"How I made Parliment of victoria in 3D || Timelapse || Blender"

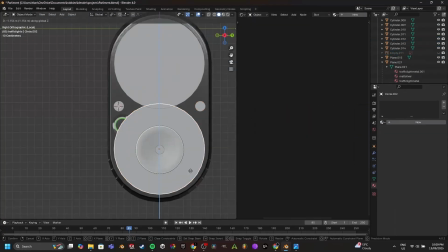3:59 So for this traffic light thing, I'm adding a decent amount of detail, and I know that I'll need this much detail because it'll pay off
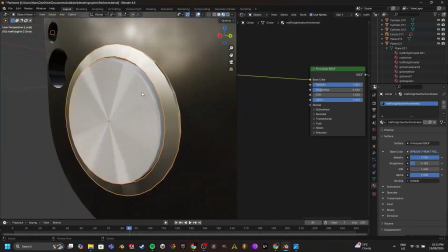4:08 when I have it close to the camera in some shots.
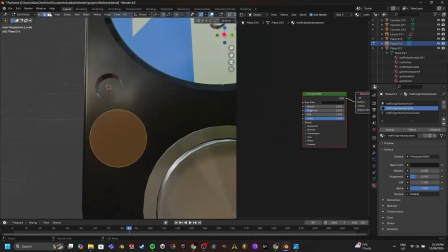4:12 So that's why I'm using more time to create this, and I'm putting more effort into it.
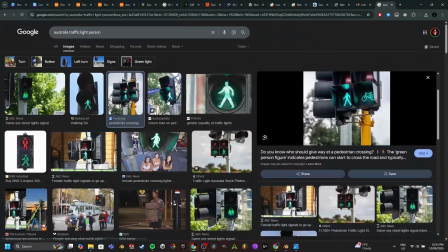4:18 A lot of creating stuff in 3D, especially with scenes this big, is about time efficiency.
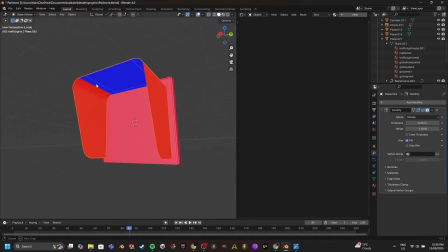4:26 You don't want to waste your time adding detail to something that's going to be way in the background.
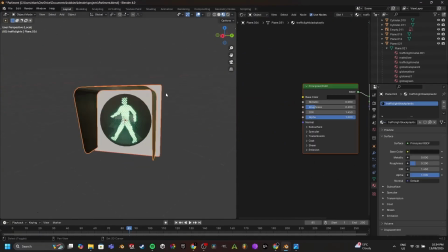4:30 That's a waste of fucking time, and honestly, just don't do it.
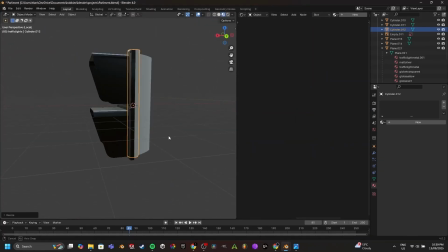4:35 Anyway, here I'm making the pedestrian thing, basically the same vibe as the traffic light. Yeah, it's pretty calm.
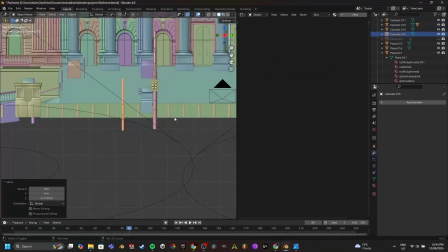4:43 Nothing too interesting though. Okay, and here I'm doing another traffic light pole with like a plastic top.
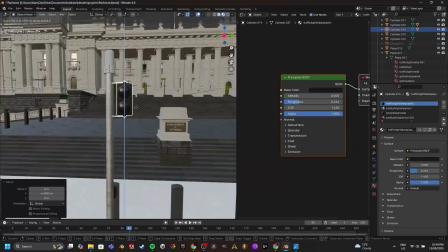4:51 Adding traffic lights to that, hooking up the wires.
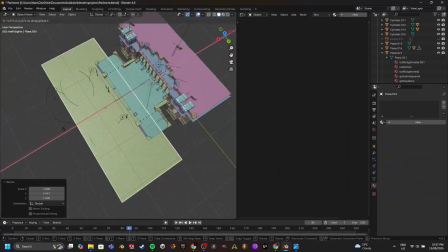4:57 Yep, and the pedestrian light. This is all from a reference image. I created Parliament from a reference image.
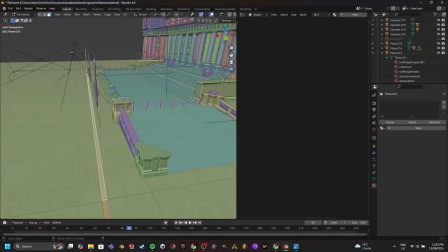5:04 Funny thing actually, I originally was planning on making Parliament from
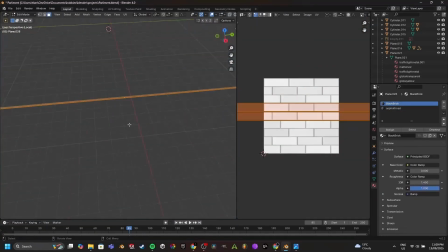5:11 the blueprints, and all of the blueprints of Parliament are from like the 1800s or whatever.
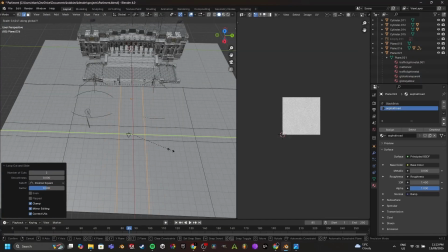5:18 Super fucking old. Oh, here I'm making the road, by the way.
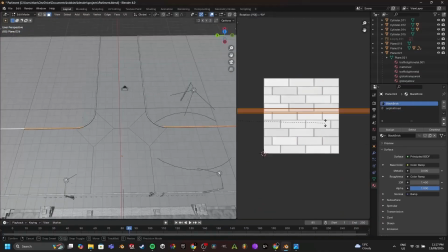5:22 The road was one of the most annoying things in a way because I didn't really have any good reference for it.
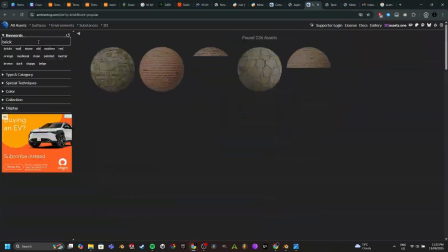5:29 I had to completely just vibe the fuck out of it and like
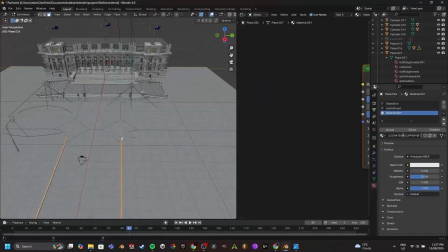5:33 rationalize it and like just use my big brain to fucking be like, this is optimal.
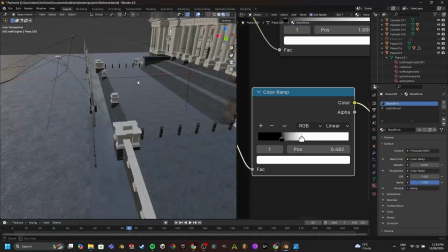5:40 And then I changed the size a bit, you know, to make it look right, but it was pretty annoying because there was no proper
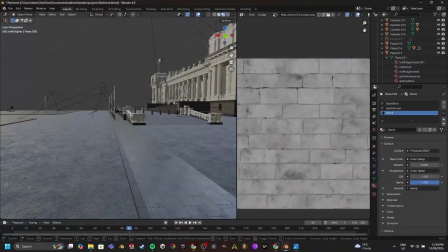5:50 bird's eye views of Parliament for some stupid reason. So anyway, there I am.
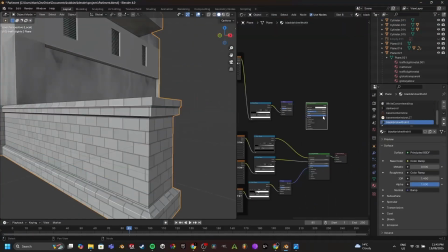5:56 As you can see, I also modeled all the stone shit on the path.
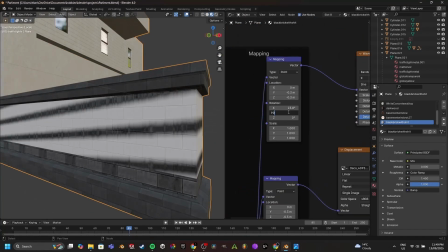6:01 But anyway, here I'm doing this weird bird shit thing that you can see on Parliament.
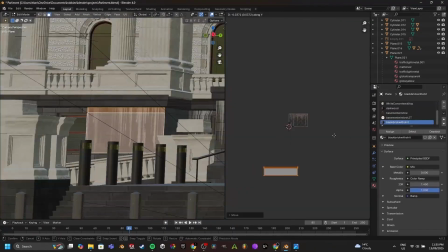6:07 It's a pretty noticeable detail. That's why I added it, because it just, again, the detail adds to the realism.
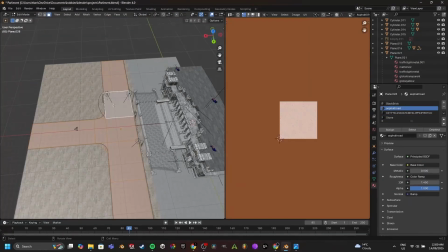6:14 The more detail, the more realistic something looks. It's pretty simple.
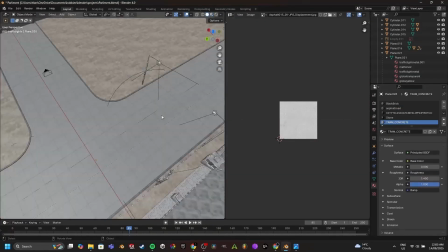6:18 I mean, there's more parts to realism, but that's pretty much the basic part to it.
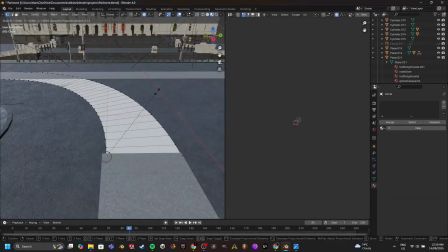6:26 Here I'm doing the tram tracks, which is a different texture to the road. And this was my original idea.
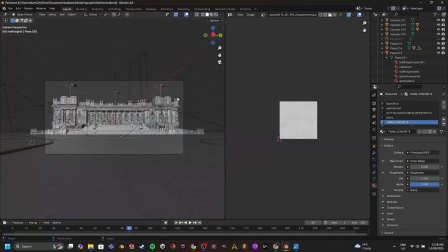6:32 I was gonna just add like an extra cube on top, and I used the circle to do the turn and stuff.
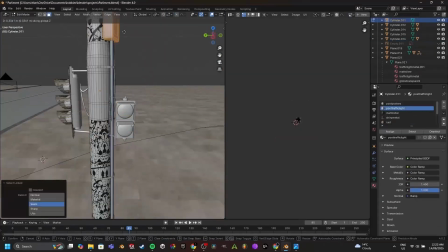6:41 But later on, I go ahead and scrap that idea. I put a mask on it.
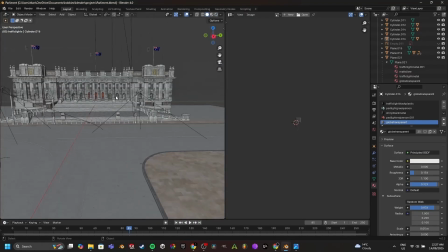6:46 So I render the tram object and the asphalt alone,
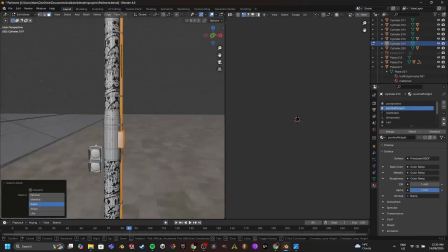6:52 and then I use that massive thing as a mask, and then I overlay that over the asphalt.
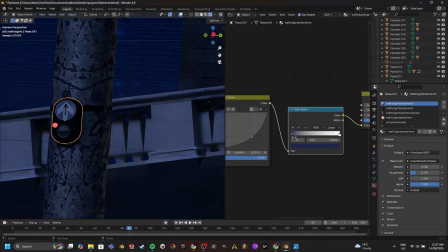6:58 So that mask is actually the asphalt combining the two materials.
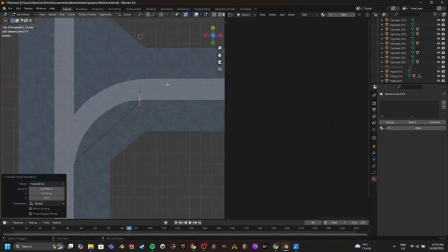7:03 It's pretty cool, and it works a lot better because there's nothing sticking out, because in real life it doesn't stick out like that, and it makes it look really fake.
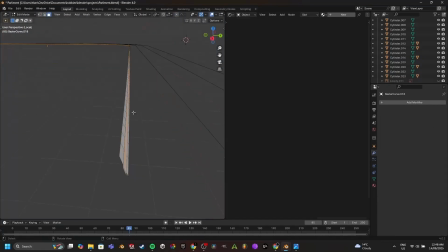7:10 Anyway, here I'm making the tram tracks. I used Bezier curves to draw the curve around that corner,
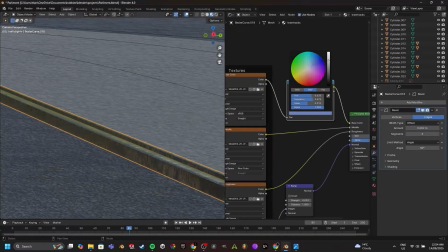7:18 and then I converted them to objects and just fucking extruded them, increased the height, stuff like that.
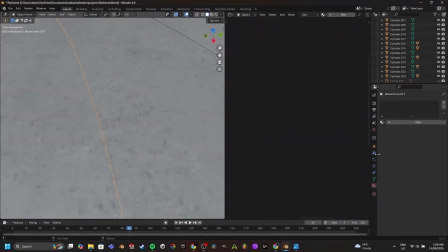7:25 Here I'm texturing the first one to make sure it looks good before I do the rest. These are pretty basic shapes, so I just did it on repeat.
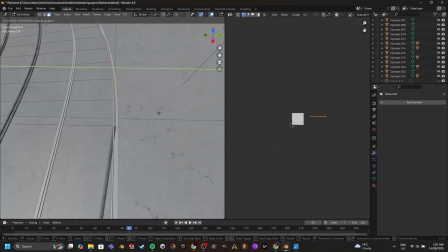7:33 You may be asking, why didn't I just scale it up? Well, that has so many problems, and if you're asking that, you're dumb.
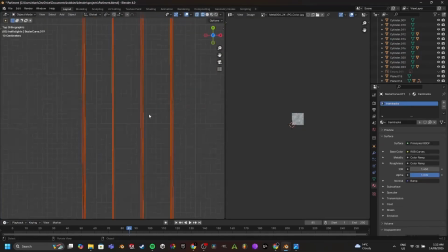7:40 So don't ask that. Come on. Anyway, I'm doing the straight ones.
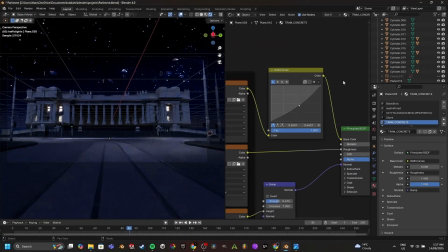7:46 Yeah, it's pretty calm. Anyway, I'll come back when it is.
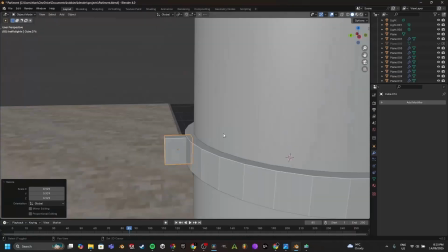7:51 Oh, yeah. Ah, fuck. I gotta edit all this shit. This is gonna be so drag. 17 minutes, bro. I'm gonna be spending days doing this shit.
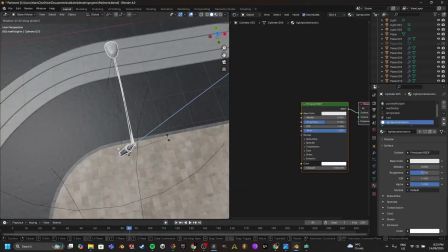8:01 Okay, here I'm adding the starts for all the wires, and I'm looking at photos that I took of Parliament.